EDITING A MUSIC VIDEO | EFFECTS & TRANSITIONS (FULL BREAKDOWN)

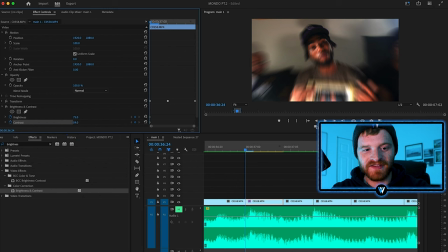Let's take them way high up so it's really bright. You get a nice flash, you know, a really nice bright flash there in the beginning.
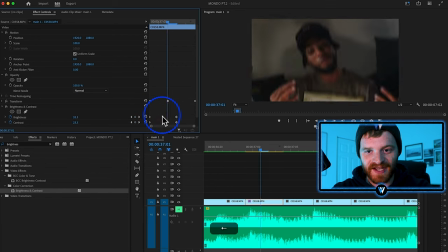And then as this effect moves forward, we can just reset these values back to 0. So we get a really quick flash there in the beginning.
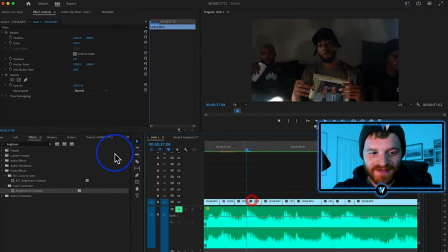So another really easy way to make a bass shake impact effect within Premiere is to use an effect like fast blur. So I'm just going to take a fast blur and throw it onto this next bass hit, and I'm going to change the blur dimensions to vertical. In the beginning, let's take our blurriness way up. Let's go to like 400, and let's make a keyframe there in the beginning.
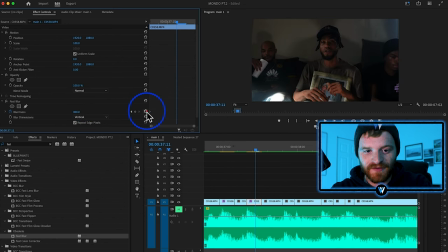As this effect moves forward, maybe 3 or 4 frames, we'll reset the value back down to 0. We don't want it to last more than like 3 or 4 frames because the kick drum in this song is very, very punchy. Just copy and paste these effects down my timeline, and we can actually change the blurriness. We can make some of these bass hits a little bit more blurry, a little bit less blurry.
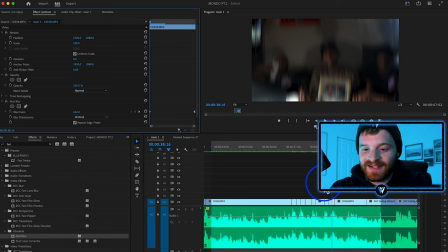Just keeps things more fluid that way if you just tweak some of the settings for each bass hit. And it does take more time, but it will keep your visual a little bit more eye appealing.
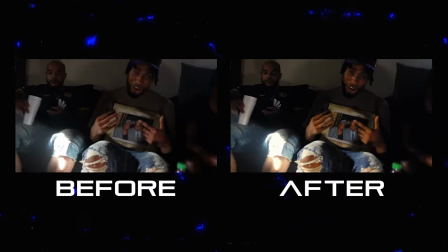My grandpa, I would have had him on some intro. I'm talking winter nights, nigga. We put in plastic on these windows.
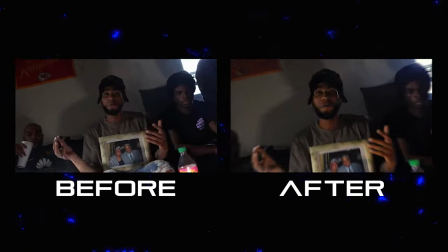I'm up in Lawrence breaking bitches, nigga. Has so many bimbos. Would have smack you with the standard, then cleans you with the extendos. Man, I'm debating with my white bitch, you can call me Shannon Sharp, man, my city shop.
Along with the bass hits and impacts, I really love to create my own stutter effects. These stutter effects are a little bit more commonly used on the hi-hats and higher pitch sounding instruments.
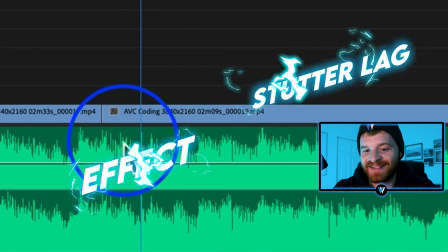You can see right here, we have a couple little spikes right here. Now, these are the hi-hats in the song, and this is where I want to put my first stutter effect right there.
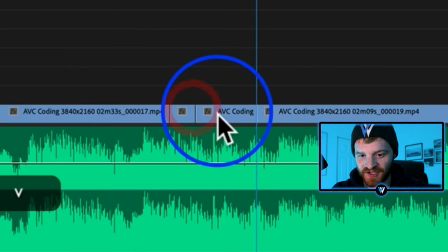So it ends right there, and it pretty much starts right here. So let's just delete this section.
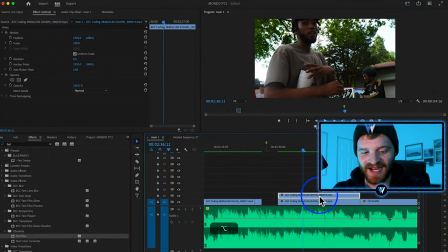I'm going to take the second part of this clip and duplicate it by holding Option and dragging it up. I'm going to hit Command R and reverse the speed. Now let's also increase the speed to like 900, and let's drag that over to this where our stutter effect is going to go.
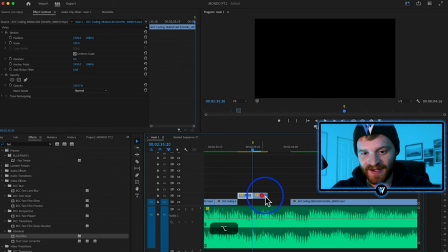Now I'm just going to do a little bit of chopping right here, and we can just kind of manipulate these so they're a little bit different,
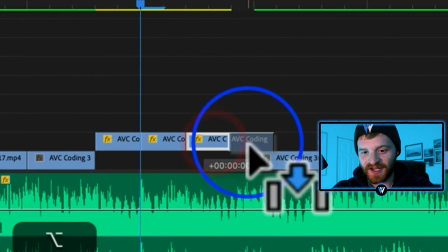drag them around, but they're all going to be basically playing like the same part of the clip,
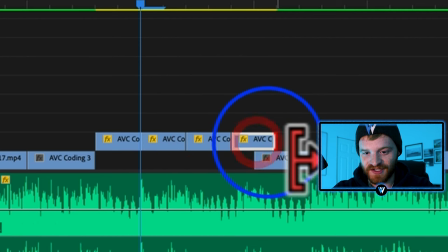just slightly off and in reverse, right? So we're just gonna have like a little stutter effect right here.
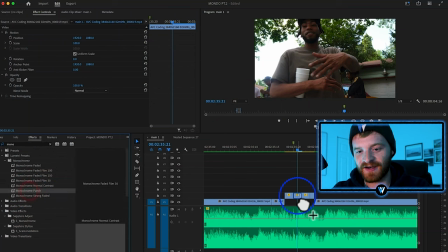A couple old things trying to say I'm with them, but I didn't pop out.
So let's take our classic monochrome punch, since that seems to be a recurring style across this music video.
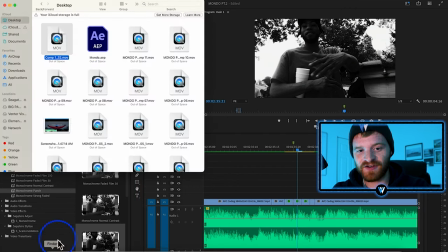Add that to these little stutter effects in here. Take a glitch overlay from my glitch pack, which you can download on venturevisuals.com.
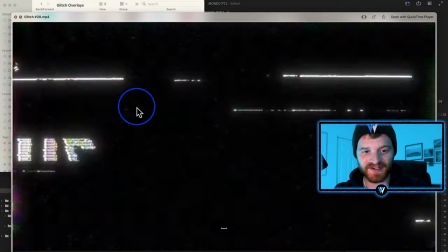So let's just find a good glitch overlay right here. So this one's really cool, kind of all warped out.
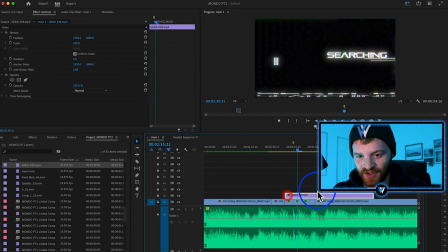Let's just drag that into our timeline, and let's shorten it up over our stutter effect, which will be right there. So cut the excess off, change the overlay blend mode to screen.
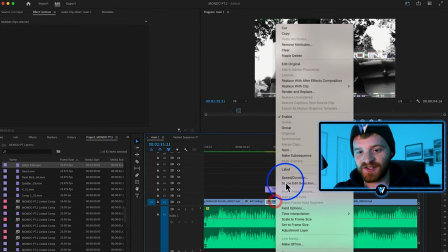The last thing I want to do is just add a little bit of directional blur. So I'm actually going to nest all of these stutter clips together, hop to our effects panel,
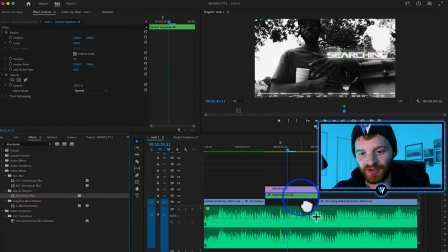type in directional blur, throw a directional blur onto these clips, increase the blur length a little bit. Let's change the direction to 90 so it's horizontal.
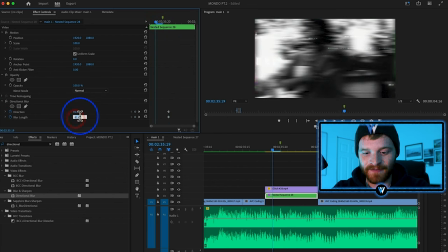I'm just going to kind of wiggle the blur length in my timeline between like 0 and 90, just like that.
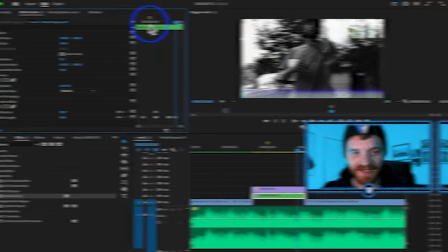Just kind of like wiggling around a little bit.
Mondo from the biddy is for the children, I inspire.
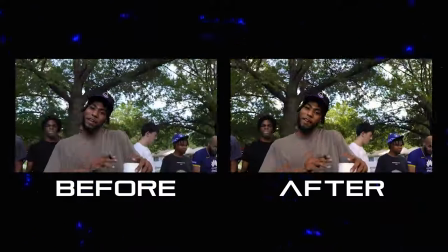A couple old things trying to say I'm with them, but I didn't pop out. Grab an order from Casey Smoke Burger, then I hide out.
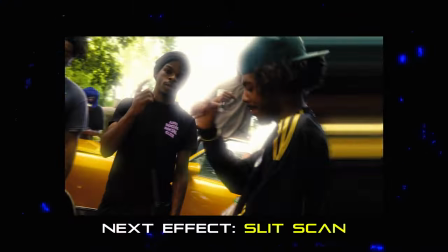They really influenced by the shit that we be doing. We didn't mold so many rappers, but they ain't giving credit, man.
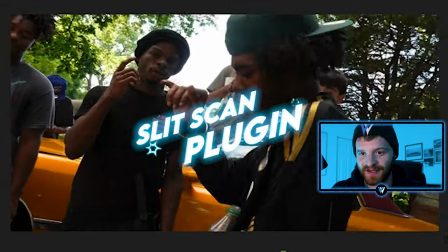It's this shot right here. It's just a quick shot, maybe just a second or two in the actual video, but we got the artist kind of coming across the screen right there in the foreground.
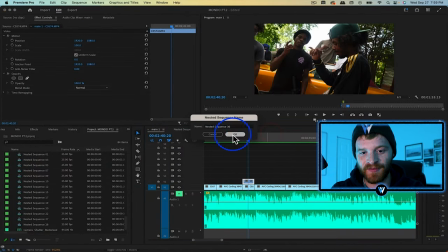And what I'm going to do is right click on this clip here in Premiere. We're going to nest it and bring it into After Effects.
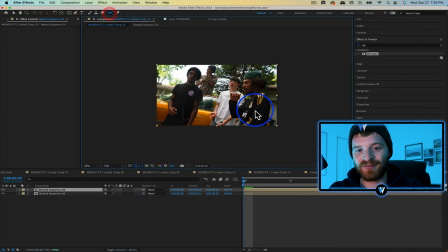So I'm just going to duplicate this layer in After Effects, select the top layer, and just start rotoscoping my top subject.
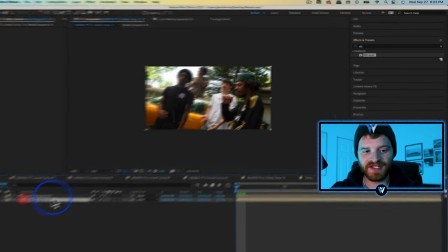Here in my composition panel, what I'm going to do is hide my rotoscope layer. So we're just seeing this background layer, and I'm going to apply the slit scan plugin.
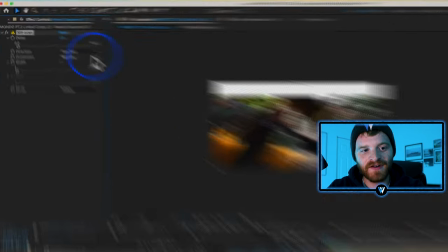So let's drag and drop that onto this background layer. First thing we're going to change is the dimension from vertical to horizontal.
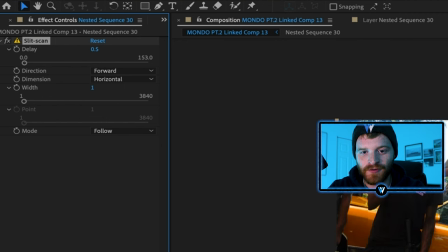Take this delay down to something like 0.5 or 0.4. And then we're going to change the mode from follow to copy paste.